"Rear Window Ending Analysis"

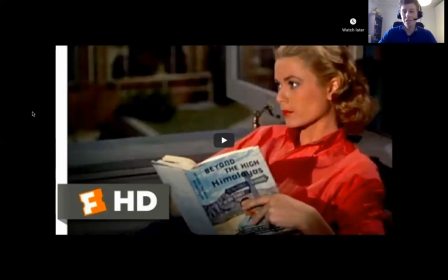169s
all right so there's only a minute 30 in that particular scene but there is a great deal of detail to unpack which we'll be doing in this lesson
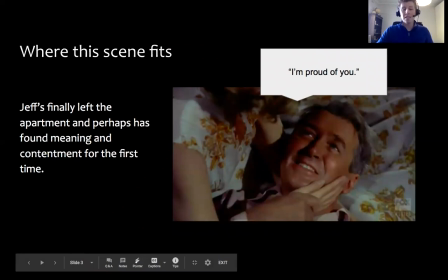178s
but before we get it we before we get into that okay for you all know where this scene fits but I kind of thought it's important to kind of point out that the climax the moment of most attention in the film is definitely the previous scene okay
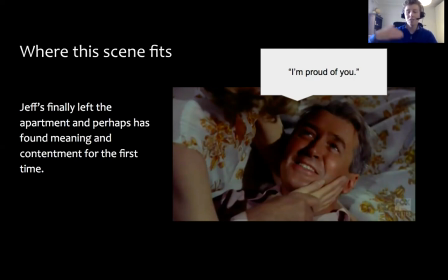192s
so the scene where we see Jeffrey's leave his apartment that he kind of enters into the the world which has been his viewing experience for for an extended period of time this is the moment where he does seem to
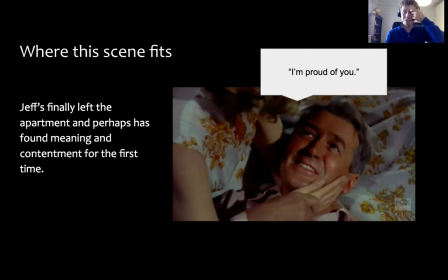206s
find meaning and for the first time in his life the final scene the one we're looking at today is very much about tying up the loose ends okay it's not a it's not a climax in the dramatic sense it's very much a denouement
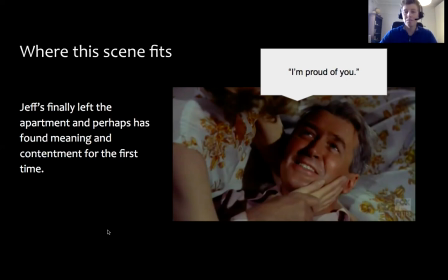223s
which we're going to look at the next scene it's very much about putting all the pieces together okay
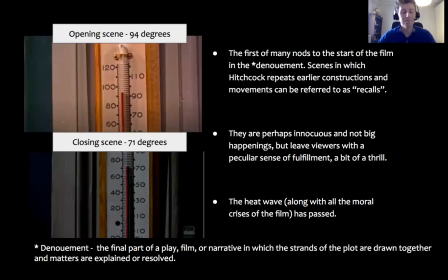233s
so the first shot of this this scene is a close-up of the thermometer and of course this isn't the first time we've seen the thermometer at the start of the film the phenomena is used to highlight that there's oppressive heat in the community and there's also lots of lots of tensions as
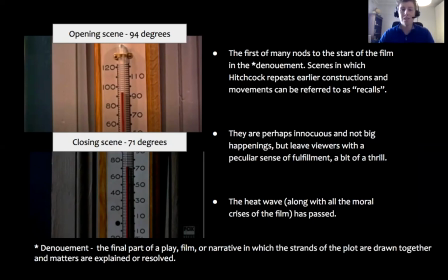251s
well because of it okay so in the opening scene the formula is at 94 degrees which is a sticking hot 35 compared to the closing scene which is 71 degrees a mild 20 degree Melbourne day okay so
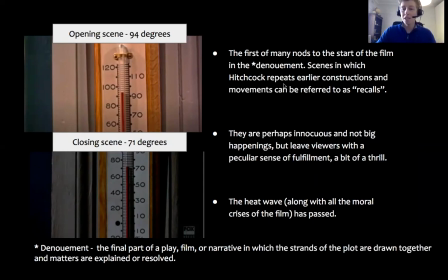268s
so this is the first of many nods to the start of the film in the genouement and I mean it'll like some nice little word or phrase that you can use to maybe showcase the mirroring the symmetry the Hitchcock uses in the film is referring to these moments as
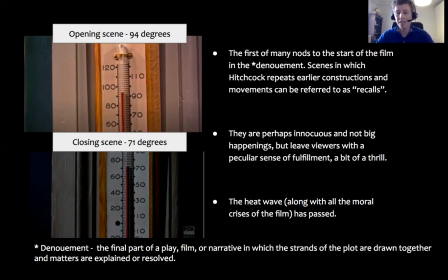287s
recalls okay so these are small innocuous little moments. They're not crucial to the plot, but it's... Hitchcock definitely gets some sort of pleasure of giving us a peculiar sense of familiar fulfilment,
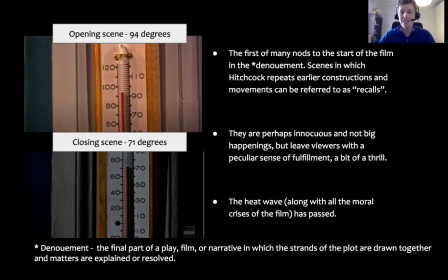302s
a bit of a frill, and a bit of a callback to earlier moments in the film. Okay, it's almost like you're going full circle. But essentially this first close-up, it's about showing us the heat wave has passed,
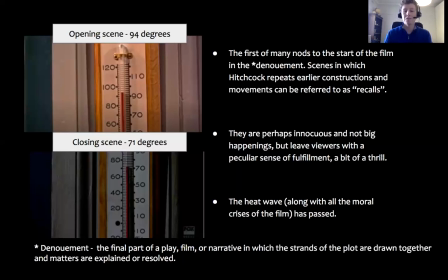317s
along with all the moral crisis of the film crises of the film but
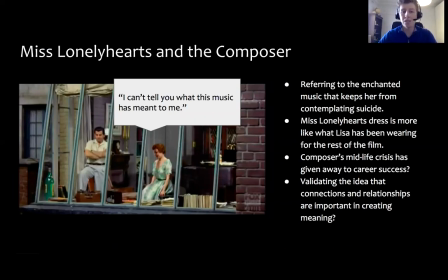327s
as we pan further across the courtyard we see the characters of Miss Lonely Hearts and the composer okay so we get a little snippet of indistinct dialogue from them with Miss Lonely Hearts saying I can't tell you what this music is meant to me so this is obviously referring to the moment the music saved her from
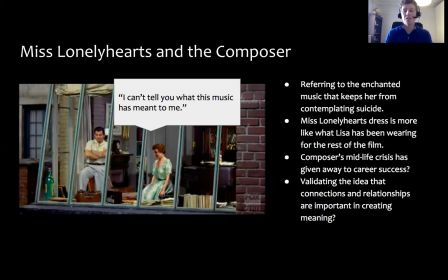347s
contemplating suicide okay we know in that shot that long-distance shot we also see the parallel with Lisa that she's also distracted from the music as she's in four was apartment we like that we do later learn the song is called Lisa so maybe that's a little bit self-absorbed
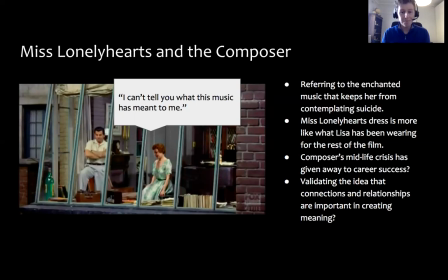365s
on her part but we also see that the composers kind of turned his life around he seems to be over his midlife crisis he's in a relationship now and he's hoping that this this tune Lisa is going to be his next big hit okay
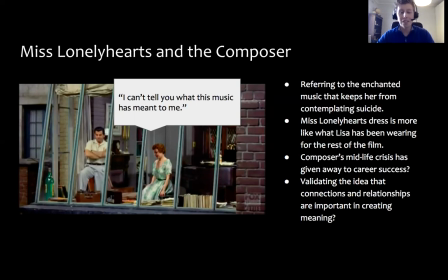383s
so potentially he's over he's he's angry alcoholic ways and he's maybe destined for some career success okay so this is this particular shot
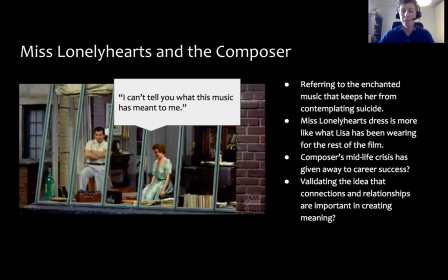397s
does seem to be validating the idea that we we need connections we need relationships in order to have meaning in order to be happy